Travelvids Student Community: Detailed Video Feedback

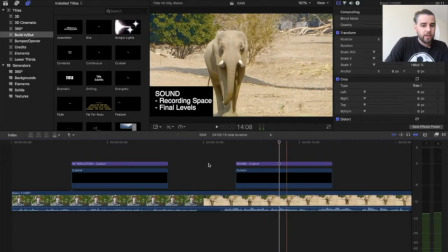african elephant must surely be the most impressive okay one thing you'll notice if I play between this the African elephant must shoot okay first of all the
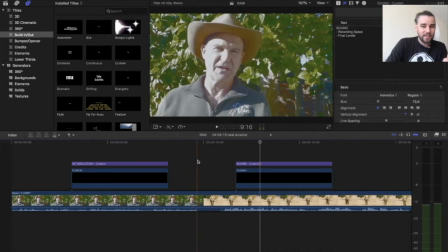sound was clipped off here he didn't finish the word particular I'm missing that so just make sure to finish off the sentences don't clip them off at the end then there's this silence dead silence and then it comes in at a whole new level and a whole new volume which is very disruptive for the viewer so the two things that i'm pointing out there is that there's this gap and we'll come back to that in a bit but more importantly for me right now make sure that you're recording space the place where you're going to do some voiceovers is the same space where you're talking to camera so that the ambient sounds the the tones of the of the area are the same also that the volume is the same if the volume is for whatever reason not the same because the mic was there and now it's in front of you you can adjust that so i would definitely take this volume as
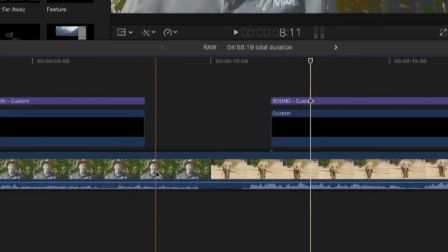you can see over here it's much much higher up than over there so we would just depending on what we need we
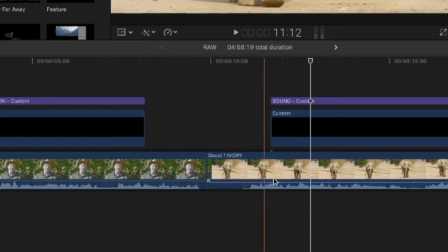would cut that one and lift this up to match that or drop the other one depending on what we need.
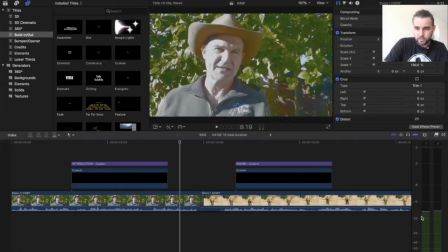For those of you that don't know you check your sound sort of scale over here which you can select on and you're aiming for something that is around minus
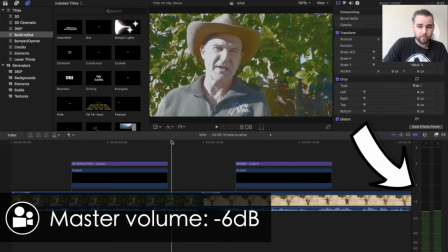six that's the number that we're looking for so you can
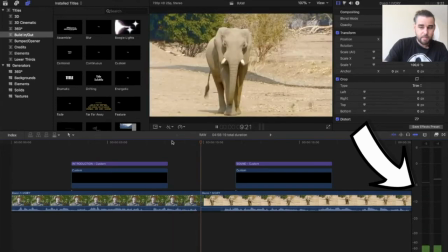see that in tusks in particular bouncing up to minus six so that's the right we'll call it room temperature audio okay so make sure of the recording space and the final levels if we're going to move on
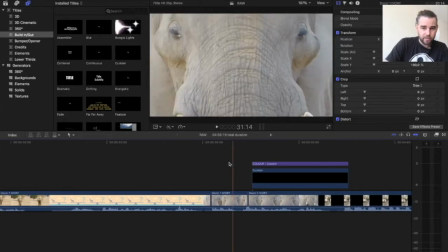down the timeline we're not going to jump through the whole thing but you'll notice watching this thing it looks a little bit flat but let's do this together and try and get an understanding of what i said was add a color lut now if you don't know what a LUT is, it's basically a fancy term and a fancy system for adding a color grade over your video. It actually makes it very simple. You just drop it on like a filter, like an Instagram filter or something like that.
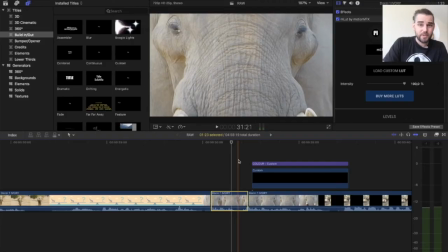I've installed something called MLUT. It's a free plugin for Final Cut, but you also get different types and we can look into those into another video. Let's just show you what that looks like. We go to the presets.
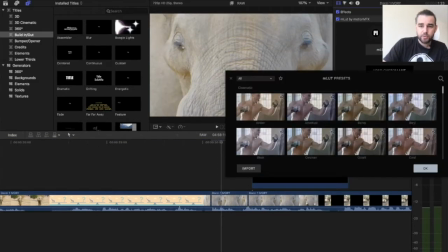I would drop something like this on there and then Then we choose a preset, something like that, or that maybe.
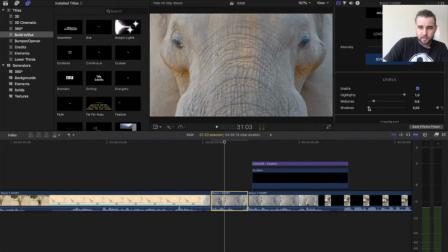I would probably darken this out a little, add a little bit more in the shadows, even more up on the contrast. And if we play this now.
And try and get in that.
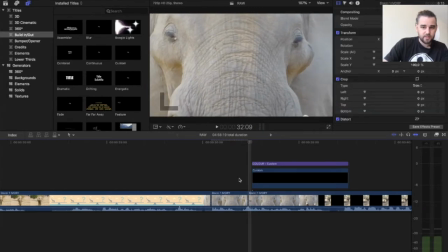Look at the difference between that, that and that, that and that.
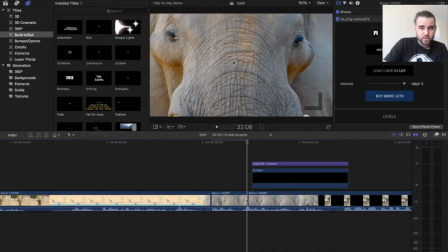Over here, all the textures, all the wrinkles in the nose and the eye, all the definition pops out and a little bit of dust on the cheekbone as opposed to there where it's just all flat. So I would definitely take this LUT system and just drop a light LUT like this.
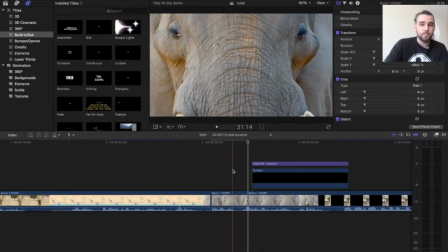This is nothing too extreme over the whole video,
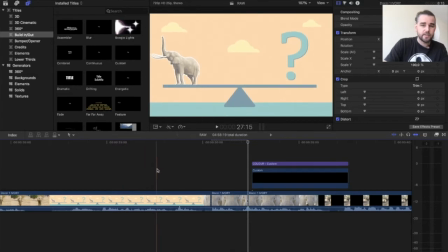except for you don't need it like on these title cards, so I would make a cut like this and add it here but not there.
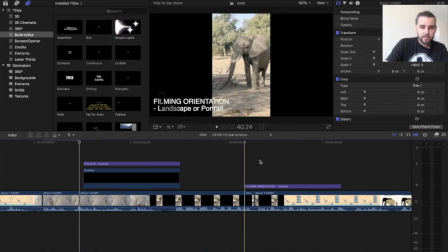Alright, moving on. This was just something quick. Filming orientation.
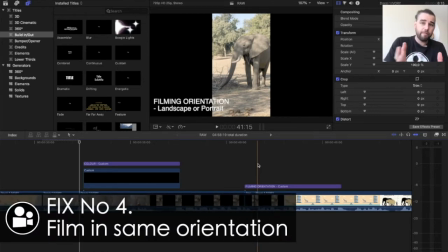Steve hadn't gone and filmed this specifically for this documentary.
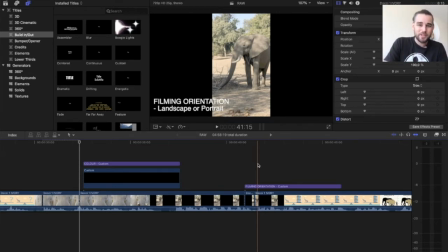He went into his archives. But obviously my note to him would be to try and in future film things that are either all upright or portrait or obviously all landscape so that they harmonise in the edit.
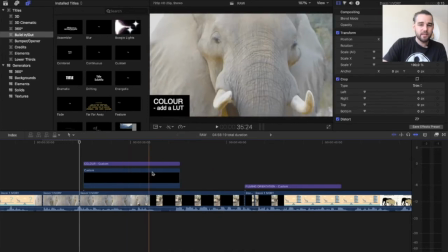When you jump between things like this and this, it can be a little bit disruptive.
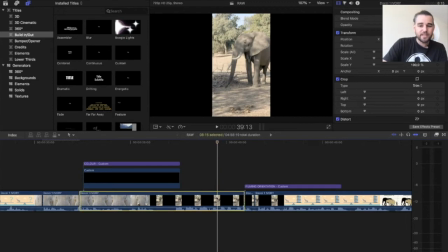And the only way we can fix that now is by zooming in,
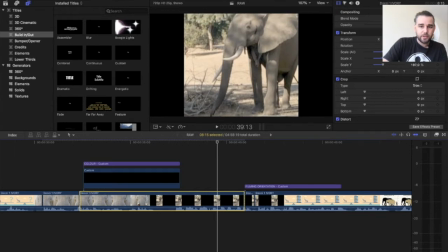you know, coming in like this, maybe dropping it down to just fit nicely. We've still got those post box, those black bands on the side, which is not great. But worse than that is that the picture is going to be all fuzzy and blurry, and you obviously don't want that.
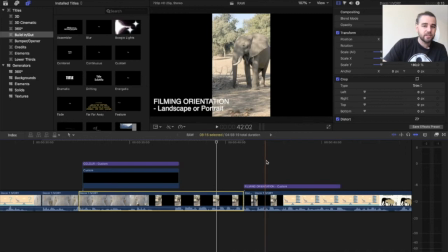So just be aware of your filming orientation. Either keep it all landscape or portrait.
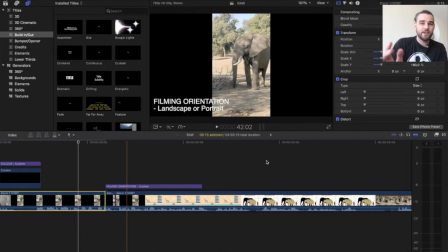Depending on your medium if you're going to be Instagram stories and that kind of thing or any form of stories Stick to the portrait and otherwise stick long ways horizontal Landscape my personal preference as a filmmaker
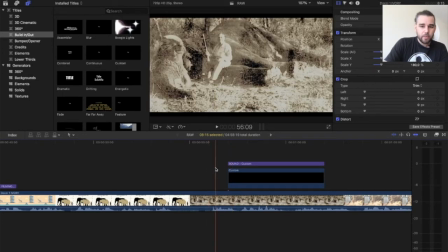Okay little things Okay, you'll notice This thing over here.
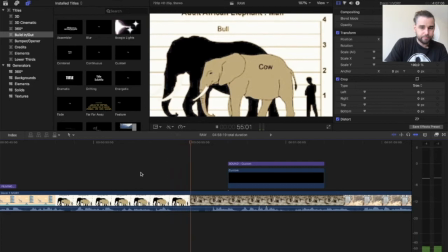So let's just play this it is at the shoulder but the legendary so-called...
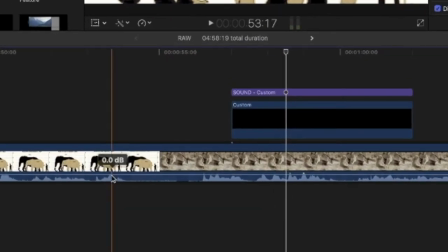Okay, that's what I call a momentum gap. Between the last word here and the first word there is all the space. And I definitely don't need that. There's no reason for it. So even though we could use music to bridge that gap, I don't need it.
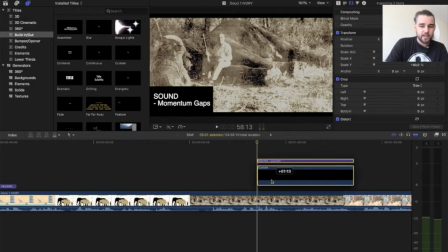It slows the edit down unnecessarily. So what I would do is I wouldn't even check it.
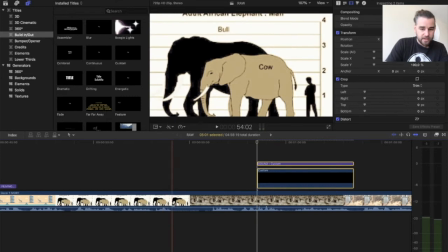I'll just make a cut there.
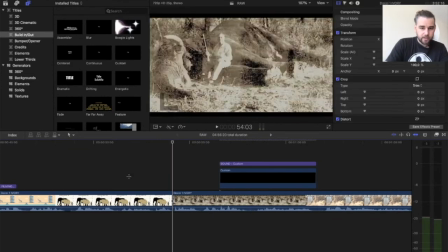make a cut there take that and play through two meters at the shoulder but the legendary
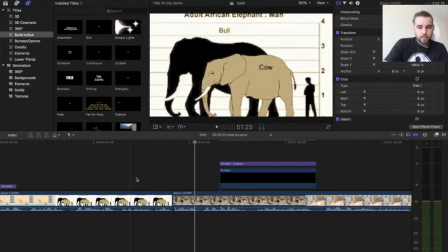it just that momentum it's just going okay so that's the what i mean by momentum gaps
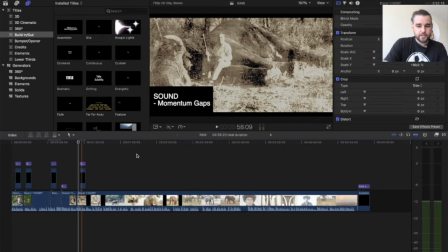keep that rhythm going what else have we got in here no that was pretty much it that those were the only things that i thought needed work to just take this video to a new level to make it look professional so well done Steve you did a very good job to get it to this point the narrative the
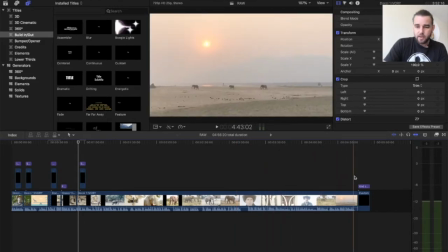story it's great the only thing at the end here you just kind of ended African Plains there's a little bit of a what you call title sequence here and personally I wouldn't
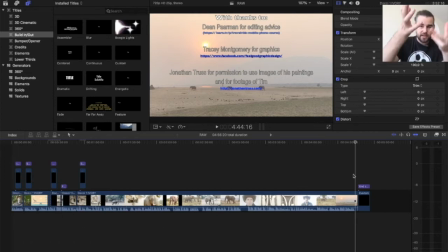put this in the video I would put that in the description of the video at the bottom so it doesn't have this effect unless you have lots of people to thank like like in a movie but put this in the bottom put this in the description area or just a special thanks to dean tracy and jonathan and
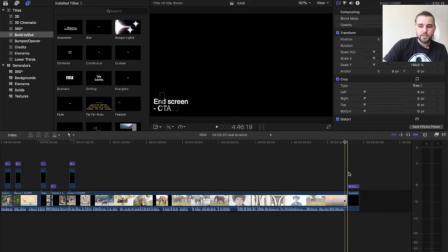and then the links see links in the description below or something like that and then also very importantly add an end screen add a call to action if this is a new series a travel series that you want to get people involved often you know when the when the lockdown comes to an end at least you'll have uh this people with you if you if you take them on the journey with you and you need them to sign up you need them to subscribe you need them to be part of your tribe or audience to do that so have a call to action built in the end where you say please subscribe or please give me your email so that i can send you the next episode next week or next month or whatever it is that
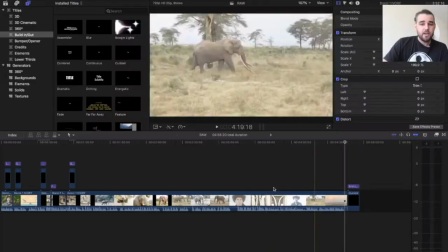you're producing All right let's go over quickly to what I did.
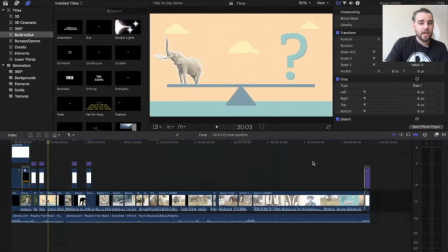So this was I flew through the edit quickly and I did those changes and I did those fixes and I just want to reveal them and show you what that looks like.
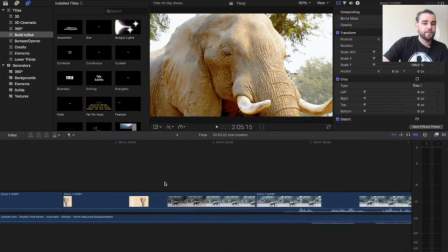And we'll jump to the front. First things first I added some music which is no fault of Steve's.
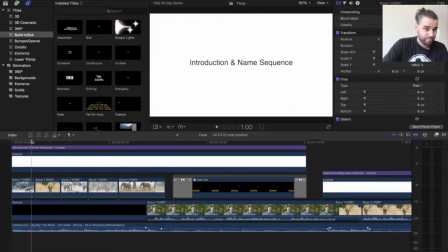I asked him not to so that I could make the changes. Then let's go.
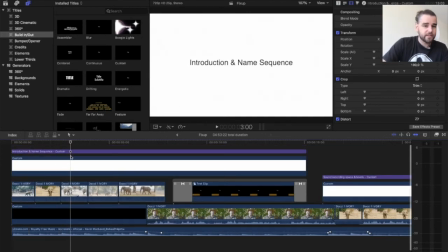This is the introduction and title sequence fix let's remove remove
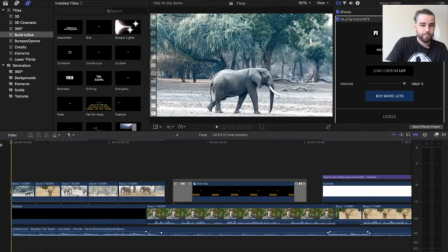the banner and let's go welcome